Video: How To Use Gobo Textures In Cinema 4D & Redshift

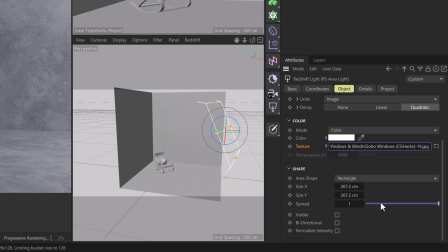[4:08]
the way down to the shape section and this is where the magic happens we can take our spread and drop that all the way down to zero
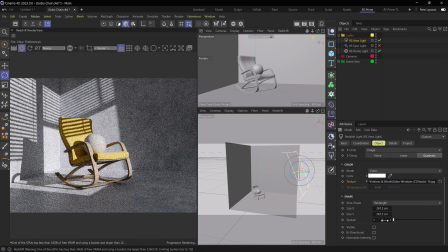[4:16]
now this is what we would expect to see from something like windows we see the edges of the window we don't have an odd circular fall off that we were getting with the spotlight this is looking a lot more dramatic and a lot better for this scene now we can simply rotate the
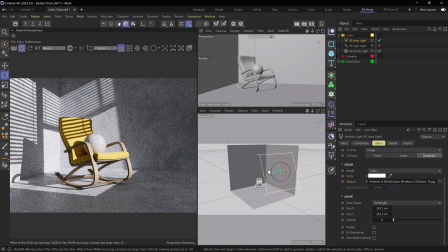[4:33]
light there we go maybe something like this and if we wanted we can turn the light in any direction and this is going to give us
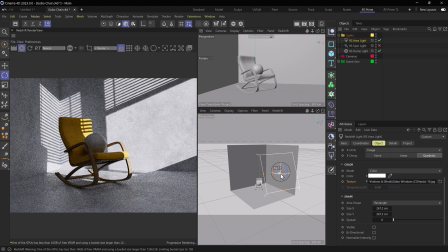[4:41]
the representation of having sunlight coming through the window and it's going to warp and look the way that we would expect it to.
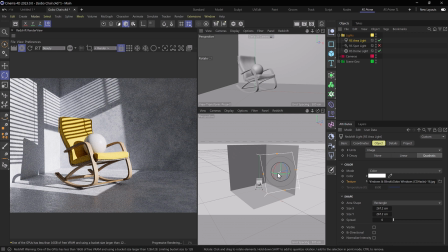[4:49]
When I'm dealing with lights I like to adjust the color or the temperature of that light to make sense in my scene. So currently we have our mode set to color. We can actually set this down to color and temperature so that now with the white color plugged in we can simply adjust the temperature
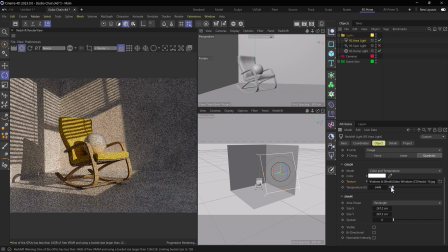[5:09]
of this light now we can take our temperature quite down we can get really warm with this and we can see we have something more maybe like a sunset
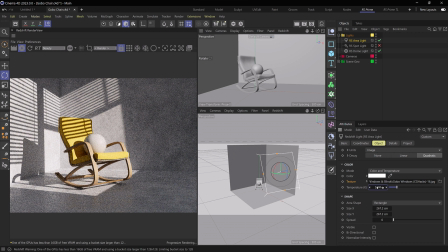[5:18]
ish vibe to this so 5200 kelvin looks nice we have a bit more warmth in the scene the environment's looking good and now with the area light settings that we have in the shape parameters we can start to make some adjustments so if we want this light to be a bit more spread
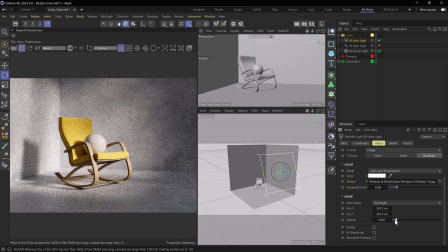[5:36]
out and diffused it's as easy as raising the spread value and we can already see the adjustments that this is making to the scene so this is one way that i like to work with it the area shape is pretty cool if we maybe head to disc we'll see something change take our
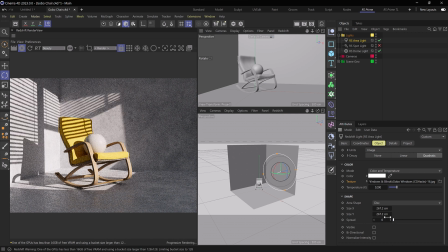[5:52]
spread all the way down to zero again here this will help us out a little bit there we go and now with that spread at zero and we're using a disk let's shrink this down and rotate it towards the wall and see what happens at this point we can see that this is
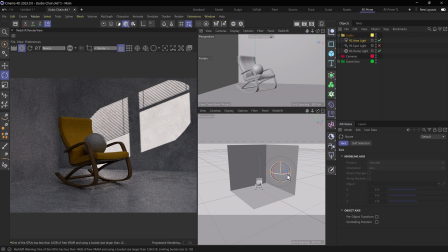[6:08]
very similar to what we were getting with the spotlight that we had where we're getting some of the rounding on those edges and we can actually use this to create pretty interesting results just using the area light rather than using the spotlight as well.
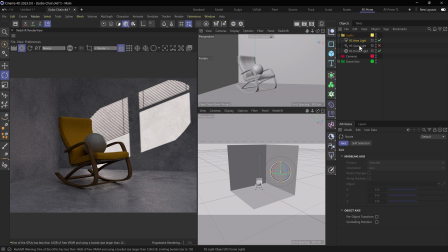[6:24]
So there are reasons and times to use one or the other but I thought that you may want to know that you can mimic the very similar results from the spotlight with the area light simply by using the spread adjustments and changing the shape of your light.
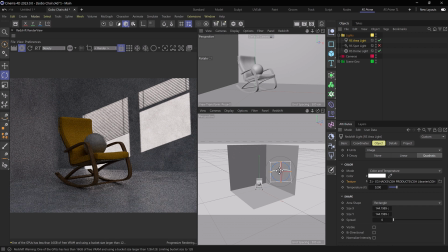[6:39]
Now we'll head back to rectangle position this just a little bit better here and there we go.
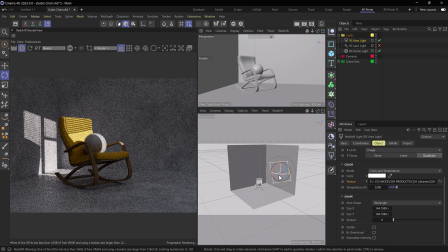[6:45]
Now the cool part about the area lights is that we can very easily control the size of our window and we can make this quite
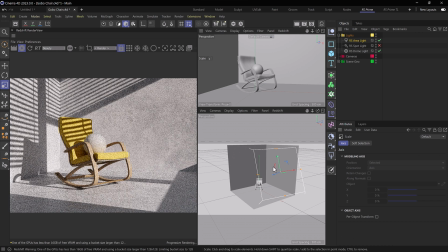[6:53]
large in the scene if we want to have big cascading windows or make this maybe look like it's an outdoor type of set maybe there's a pool out
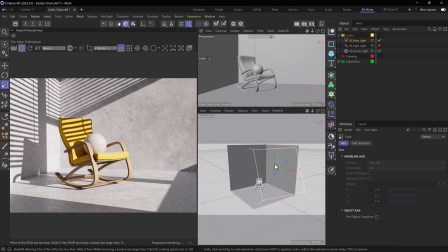[7:02]
there or something crazy we have tall windows with big industrial blinds it's very easy to make these adjustments based on the light scale with the area light now let's try something a little bit different we've talked about the way we can adjust
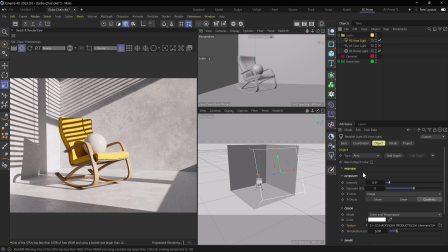[7:17]
a window what about another type of texture so we'll head back into our gobo textures back up to the root folder
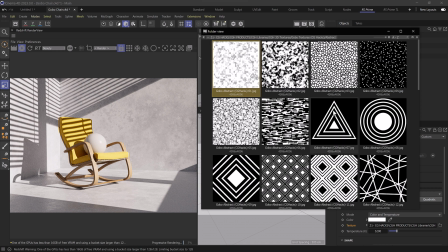[7:27]
here we'll head into abstract and this is going to give us some really cool results
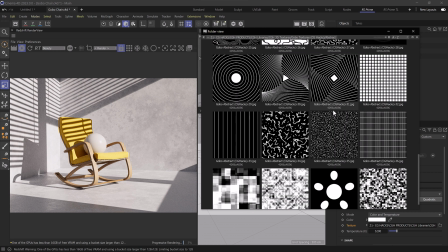[7:32]
bunch of lines bunch of abstract shapes and so on let's see what happens when we take the kind of rotating square texture that we have here in
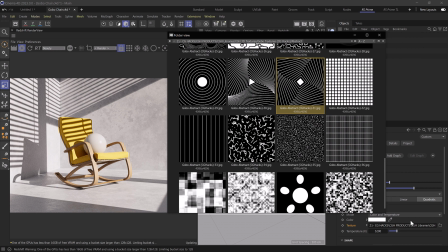[7:41]
31. We'll bring that right into our texture slot of our light. Holy cow.
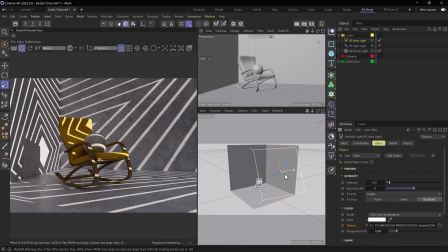[7:46]
All right, so this is giving us a pretty interesting result here. This reminds me of a laser DJ show happening.
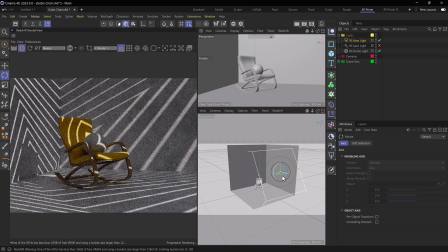[7:53]
We can get pretty cool with it, but playing with gobos is super fun to do in Redshift. I like the way that they work exactly how you would expect them to without any major adjustment.